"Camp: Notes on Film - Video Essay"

THE MET GALA WAS THIS WEEK, ON MONDAY, MARKING THE EXHIBIT, OPENING THE EXHIBIT, CAMP, NOTES ON FASHION. RUPAUL, WHAT IS CAMP? WHAT IS CAMP?
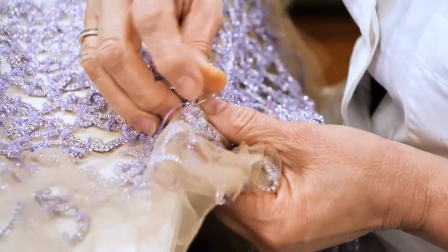0:15 I WILL TELL YOU, MOST PEOPLE DON'T UNDERSTAND IT, BECAUSE CAMP, YOU HAVE TO BE ABLE TO SEE THE FACADE OF LIFE.
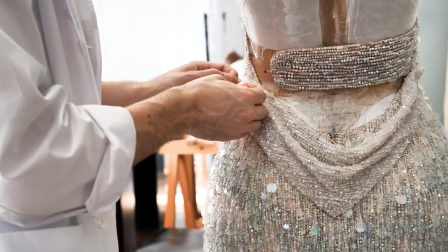0:22 I'M GOING TO GET PHILOSOPHICAL UP IN HERE. DO IT.
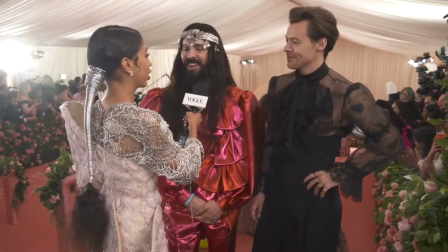0:25 YOU HAVE TO BE ABLE TO SEE THE ABSURDITY OF LIFE FROM OUTSIDE of yourself.
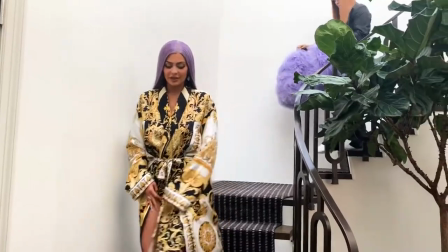0:31 So the idea of drag is camp because we're saying, you know, I'm not this body.
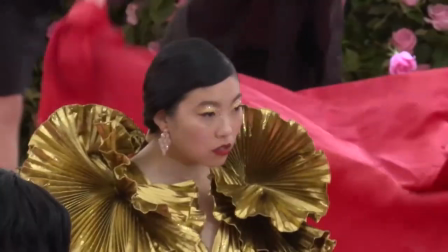0:37 I'm actually, I'm actually God in drag playing humanity, right? So when you are in that place, let the church say amen. When you are in that place, then you can laugh at the absurdity.
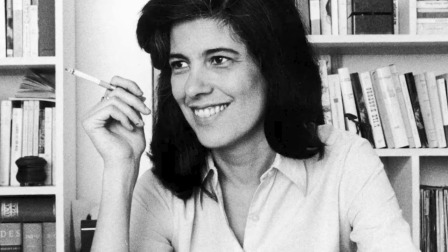0:57 Susan Sontag, an exceptional writer, filmmaker, philosopher, teacher, and political activist, wrote her famous essay, Notes on Camp, in 1964.
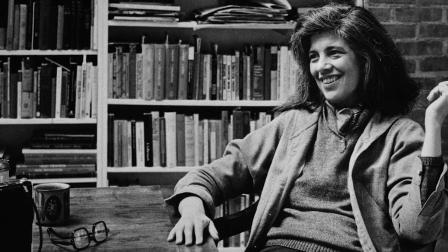1:07 Camp is a term that had not been clearly defined, but was popularized by figures such as poet and playwright Oscar Wilde.
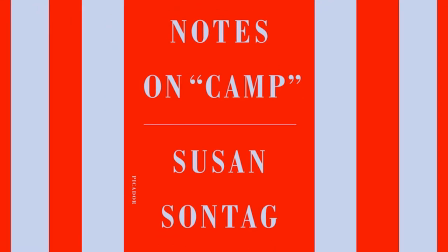1:14 Though camp is not easily defined, Sontag set out to explain the term through her essay compiled of 58 points.
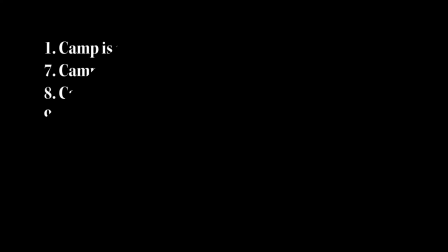1:20 Now, we don't have time to go through all of them, but let's discuss a few. Camp is a mode of aestheticism.
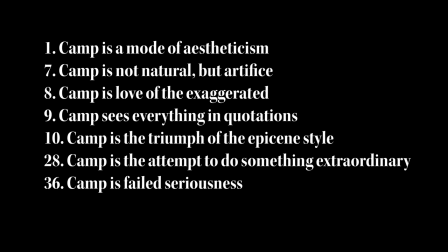1:27 Camp is not natural, but artifice. Camp is love of the exaggerated.
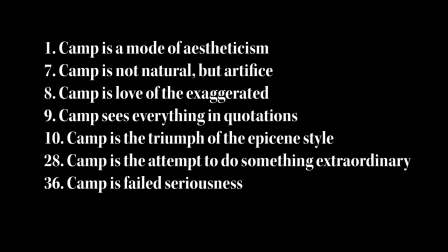1:42 Sontag mentions a few representations of camp, such as Art Nouveau,
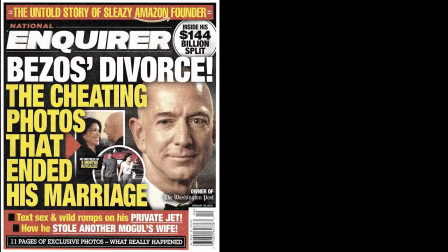1:49 Swan Lake, The National Enquirer's ridiculous headlines,
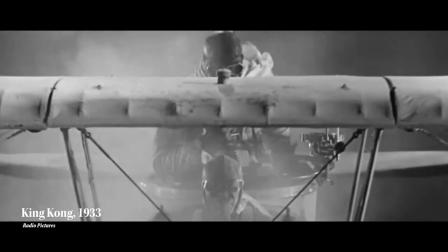1:56 and King Kong, the 1933 version. This is a great segue into film.
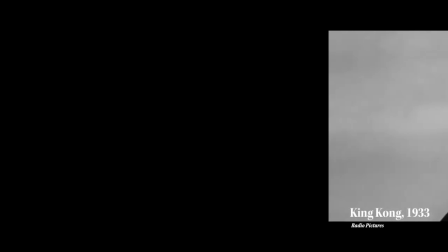2:01 So how does camp relate? Well, first we need to discuss realism and formalism in film.
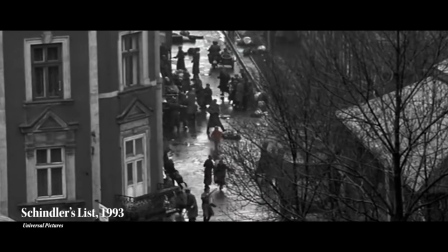2:07 Realism is a concept defined in its name, meaning how realistic is a movie? Are the characters and events believable?
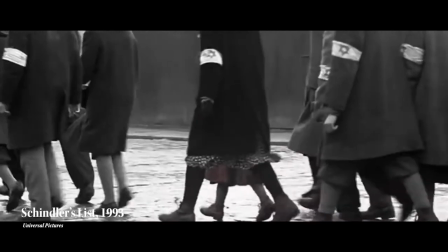2:15 Historically based films, such as Schindler's List, easily follows realism, as the director can't really change the main event's place or costume design.
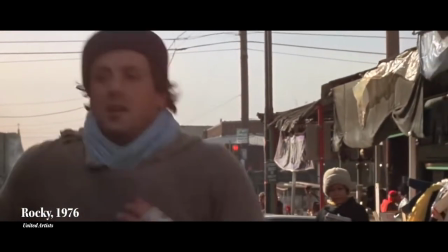2:24 Other films, like Rocky, aren't based off a true story, but the story is believable because a struggling boxer finding success could easily happen in real life.
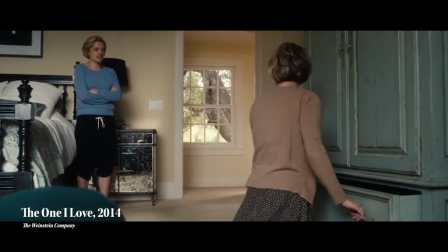2:34 The One I Love is a mind-twisting movie about a couple who comes face to face with copies of themselves.
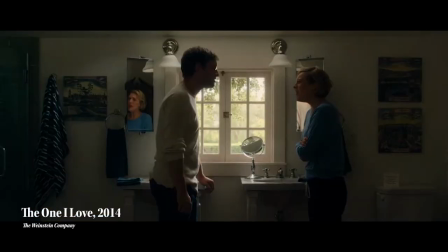2:40 Although the storyline is highly unrealistic, the filming of the movie creates a sense of realism and you can't tell the couple's apart.
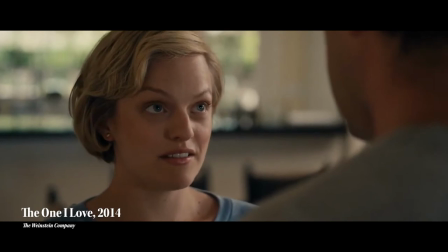2:47 Movies who attempt realism and ultimately fail are usually categorized as camp. Formalism allows for more creative freedom in film.
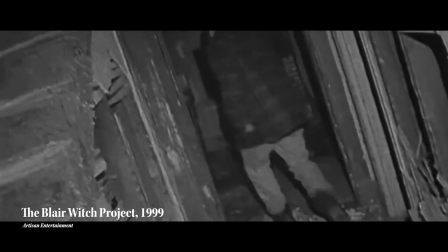2:55 The Blair Witch Project is a great example of this.
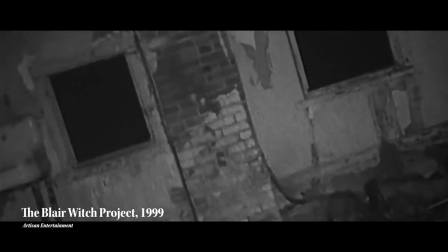2:58 By stylizing the lighting, sound, editing, and set design, they trick the audience into believing they're watching real footage of horrible events.
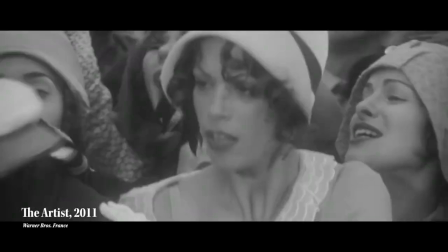3:07 The artist is stylized to look like a silent film, very fitting for the time period it set in.
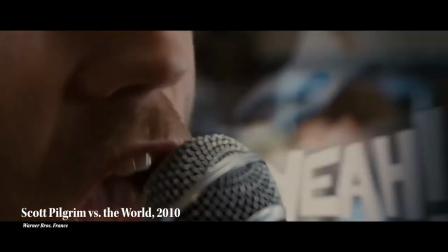3:14 Scott Pilgrim vs. The World's use of motion graphics give the movie a comic book video game
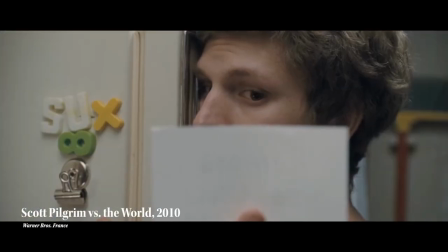3:19 feel as Scott Pilgrim must battle the seven evil exes of his new girlfriend Ramona Flowers,
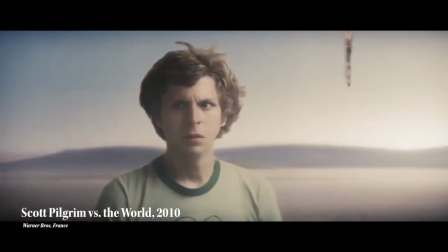3:24 a very formalist film. Campy films are almost always considered formalist films as well.
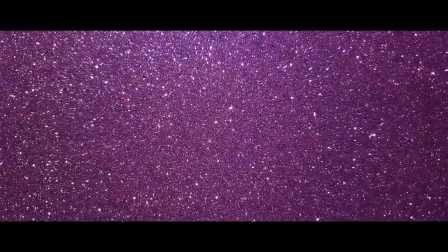3:31 Okay, you might be a little confused so let's play a game. I throw out some movies and you tell me if they're camp.
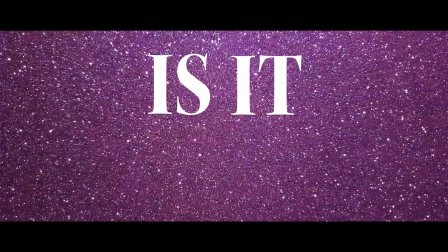3:38 Welcome to...is it camp?
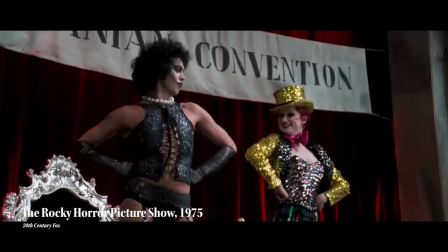3:41 The Rocky Horror Picture Show, a musical about an innocent couple who stumbles upon the castle of Dr. Frankenfurter, an alien transvestite disguised as a mad scientist.
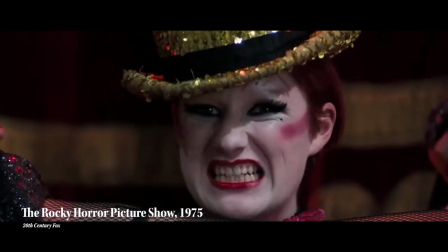3:50 What do you think? Yeah, it's definitely camp.
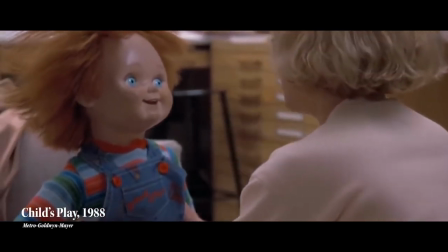3:56 Child's Play is a horror film from the 80s that follows a serial killer turned murderous doll named Chucky.
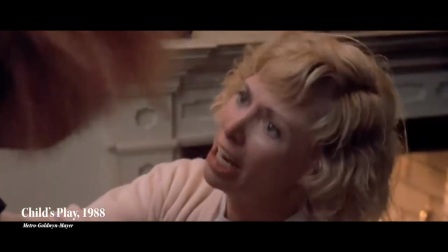4:01 Camp? Yes or no? Yep, this is camp.
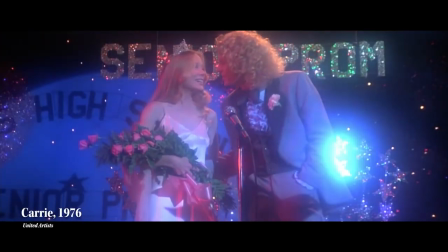4:09 How about Carrie?